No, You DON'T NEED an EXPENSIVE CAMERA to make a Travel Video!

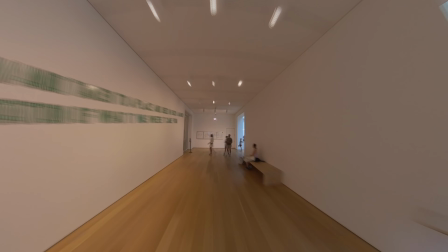492s
The museum might be under construction, but upon exploring around, we figured out we could just hyperlapse everything in it.
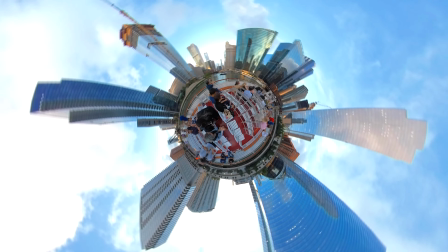499s
The Millennium Park lawn closed off, we were still able to get a couple of great shots and spin out this sick transition. The Bean was being washed. Well, you know what?
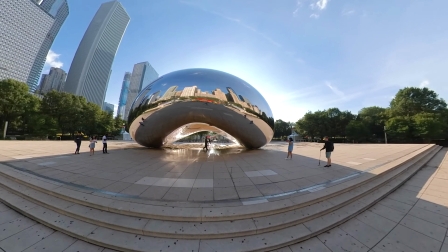510s
You can't really see it once you speed it up, so maybe it's okay. Maybe you'll see a little bit of it, but it's okay. Remind yourself that a lot of issues can be overcome. It may not be apparent at first, but just be on your feet. Do what you can, and maybe in post you'll be able to salvage something cool. In our case, it took us a month later when we finally reviewed the footage that we're like, not bad. So, step 6. Let's go over some of these behind the scenes shots together. Hyperlapses, super standard stuff.
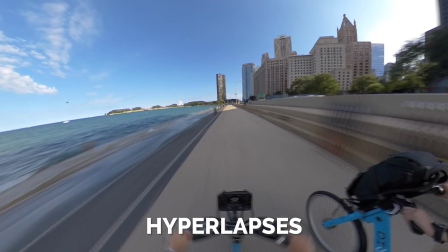543s
Quite possibly overrated on YouTube, but nonetheless super cool, and they can make for great transitions from one scene to another. To make this without a 360 camera, it's gonna take you quite a bit of work. There are a lot of YouTube videos out there on this already, but in summary, what you would do is pull up the grids on your camera, find the center point of the subject that you want to focus on, align it with your grid, and simply take a photo for every step you take. So click step 1, click step 2, click step 3. The more photos and frames that you have, the smoother it will look. Now, make sure your white balance and exposure are locked down, or else you'll get some weird flickering effect. You could end up taking hundreds of photos, so I would recommend shooting in JPEG. You would then drag your photos, once they're done, into the editing software and set them as one frame each to animate them.
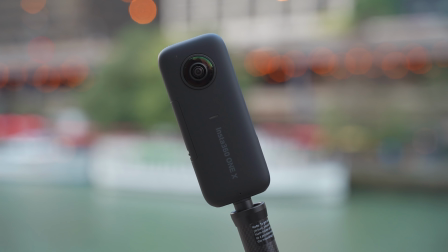594s
Throw in some warp stabilization to smooth out the jitters. Again, Insta360 makes this process super easy.
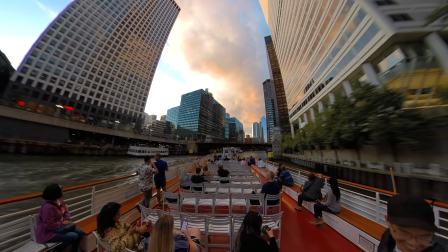601s
I just have to point out my camera and it's done. Okay, maybe one more step via the app. All we have to do is just select the center point and we have a hyperlapse. Orbital hyperlapses.
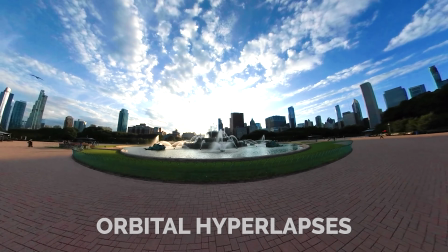614s
Kind of the same deal. It would be easy if you have a gimbal if you're using a non-360 camera. Just keep the beam at the center and walk around it. Try to keep the same radius distance. Then in post, you simply just speed it up with some warp stabilization.
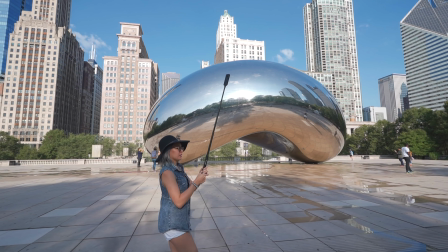629s
But with the Insta360 though, we just went around the beam, pulled up the app, and we're done.
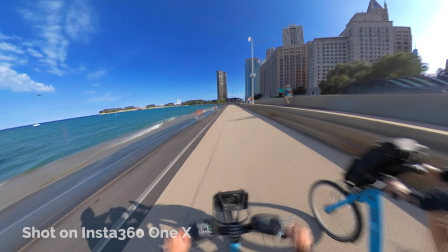636s
We never had to worry about shakiness of our footage because the One X has flow state stabilization,
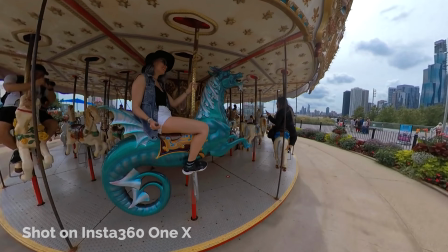642s
which is their fancy way of saying it has built-in stabilization.
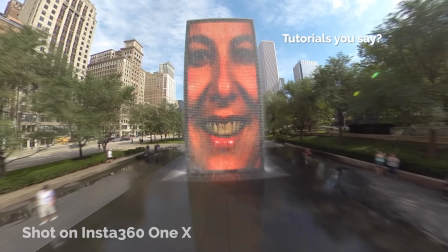645s
By the way, for more in-depth tutorials on how to work the app to get these shots, Insta360 has them directly in the app or on their YouTube channel.
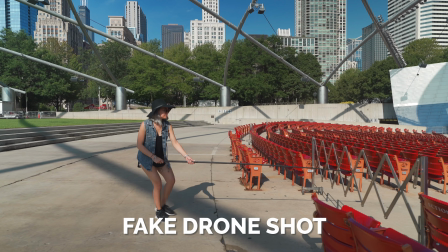654s
Next, a fake drone shot. Easy with a gimbal and a small monopod.
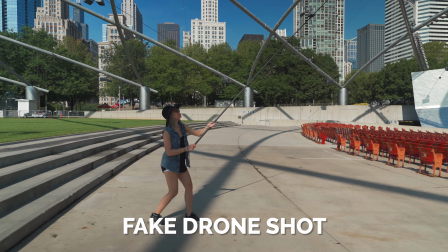659s
You simply start low, walk briskly, and raise the camera up.
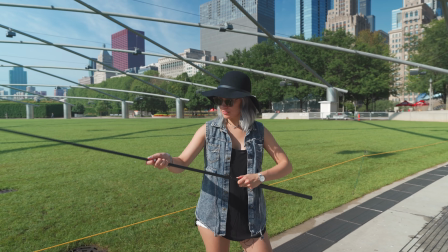664s
With the Insta360, no gimbals needed.
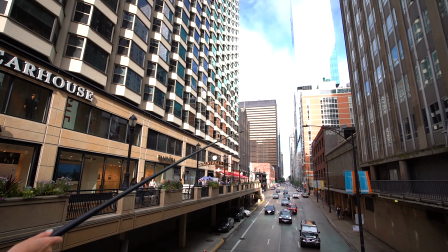667s
Just use an extended selfie stick, perform the same movement, amp it up, and we're done.
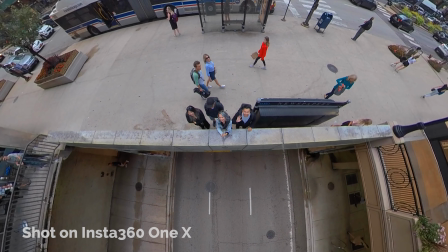673s
And the shots that we made with the Insta360 One X can be converted to miniature worlds as well, so we can recycle a lot of the footage, but make them look like they're uniquely different shots. And finally, step 7, the final video doesn't have to be too long. I often see travel videos that are super drawn out because they wanted to show every aspect of their trips. So the video ended up being like 10+ minute long of shoddy footage. The resulting video can be as short as 1 to 2 minutes. Just put together some of the best clips in tune with your favorite song. Or if your video has a narrative, it can definitely be a little bit longer.
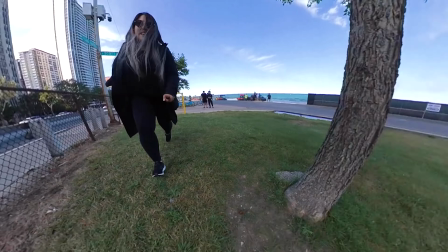709s
Aside from that, we simply had a lot of fun experimenting with the Insta360 One X because filming with it is still so new to us.
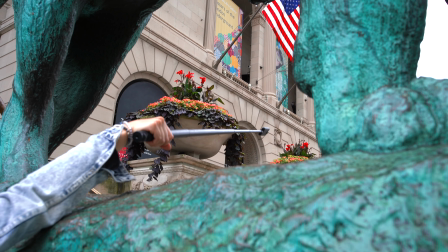716s
We just kept finding things to try and shoot, literally having no idea how it would turn out. And since it's so small, we literally stuck it in whatever hose we can find. I realized what I said, and no, I'm not editing that out because I didn't mean it like that. But yeah, experiment and go have fun. Again, to see the final version of our video, go to Kitty's channel at Atola Visuals.